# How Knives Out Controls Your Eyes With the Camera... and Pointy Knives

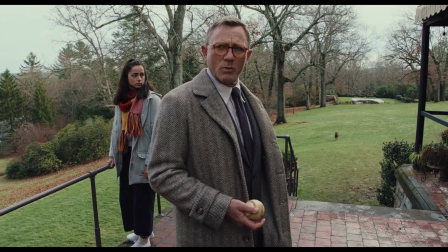These are just some examples you can find littered all over the movie.
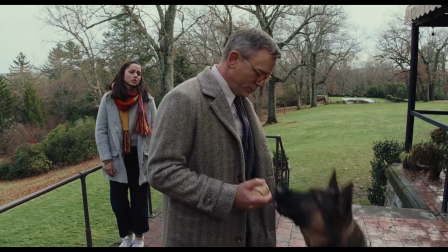Notice though every character is framed with the knife because Blanc is learning fragments of the truth, but none of them are framed at its center.
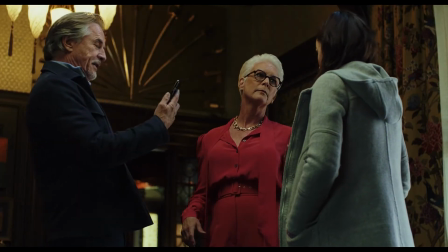The knife is only in the center of the frame three times in this movie. When Harlan says, ransom, here.
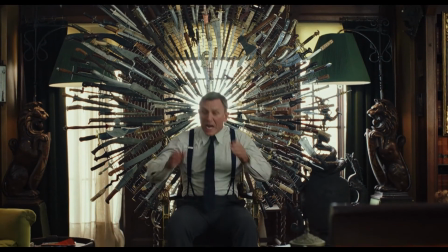When Benoit Blanc figures out the truth and completes his visual journey to the knives, no longer fragmented, and when Ransom attempts to kill Marta.
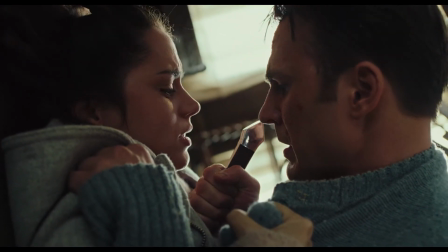Johnson does this as a way to get the audience to engage with the movie, to get you to feel like the sleuth.
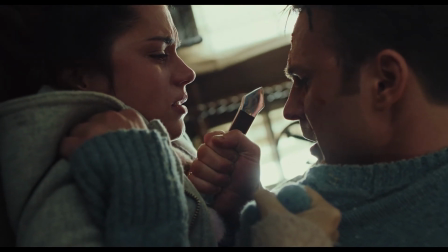Now that's how you get to the point.
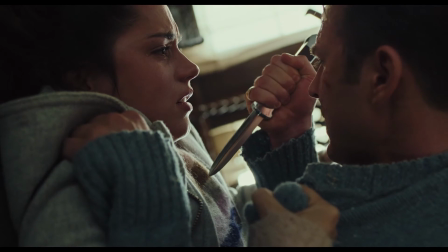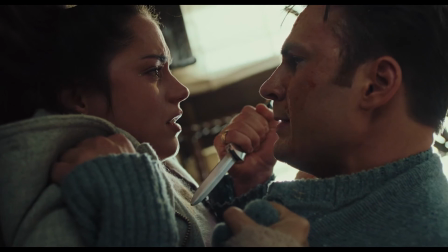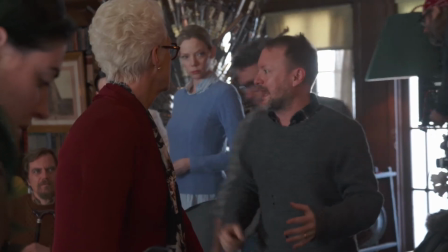This is what it means when they say a director makes decisions. These details aren't written into the script.
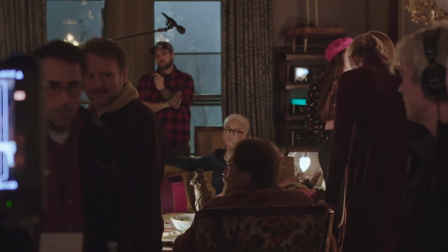It's up to the director to collaborate with his department heads to give a movie this level of depth.
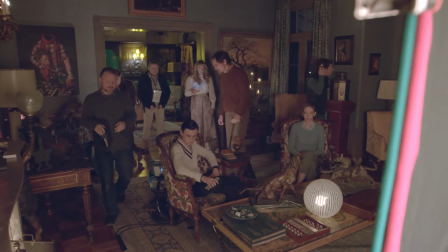So the next time you're making a film,
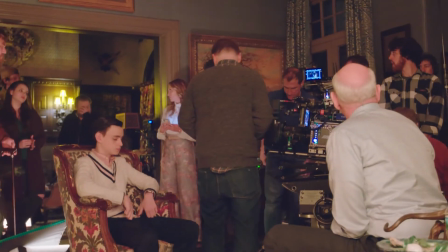ask yourself how can you build an association to an item and communicate the feeling of investigation in your camera booths.
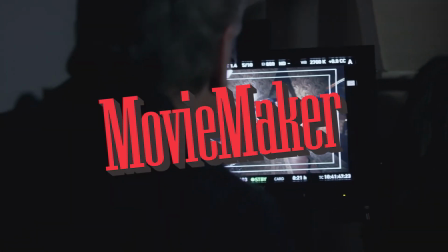Thank you so much to Movie Maker Magazine for partnering with us on this video and thank you for watching.
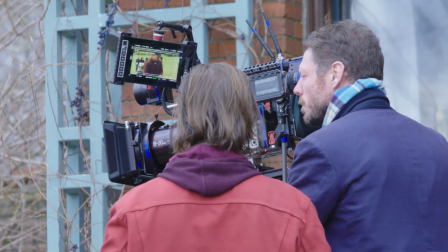If you enjoyed what you heard, please like and subscribe. I don't know how to end this.
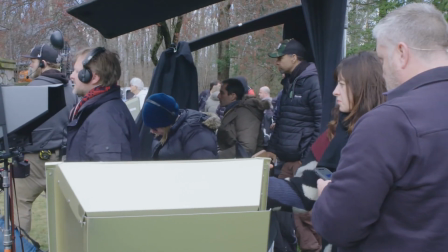What do I do? Smash the like button please. I'm Micah. Hi, I'm here. Hi, Micah.